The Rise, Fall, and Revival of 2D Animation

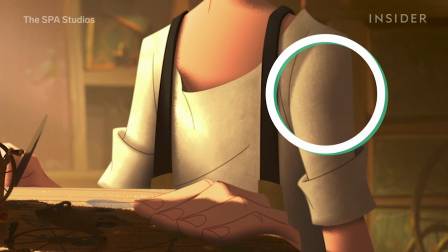Additionally, texture was added to the characters so that they look like they're a part of the environment, whereas in other animated films,
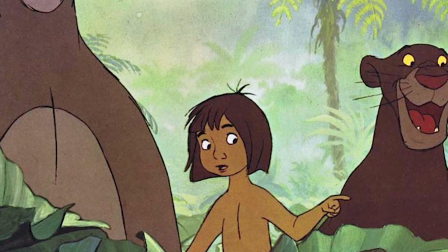the characters looked almost plastered on. Klaus isn't all hand-drawn.
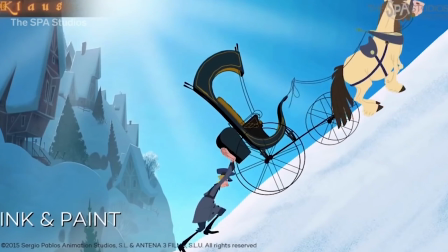It does have some 3D elements, which use the same light sources as the 2D characters,
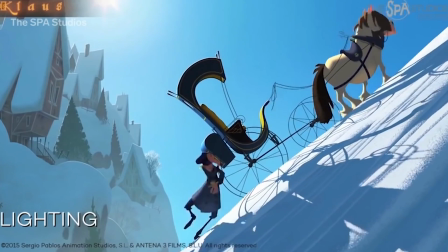allowing for a seamless mesh of the two different styles of animation.
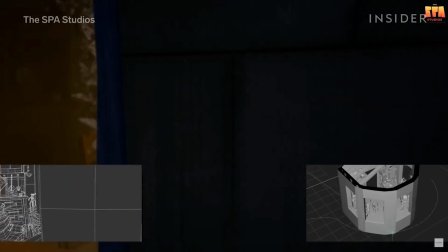These 3D elements implemented on a 2D world makes Klaus look almost real,
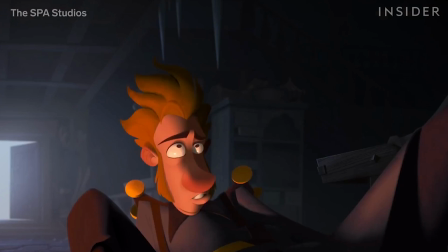while keeping the nostalgic personality that hand-drawn films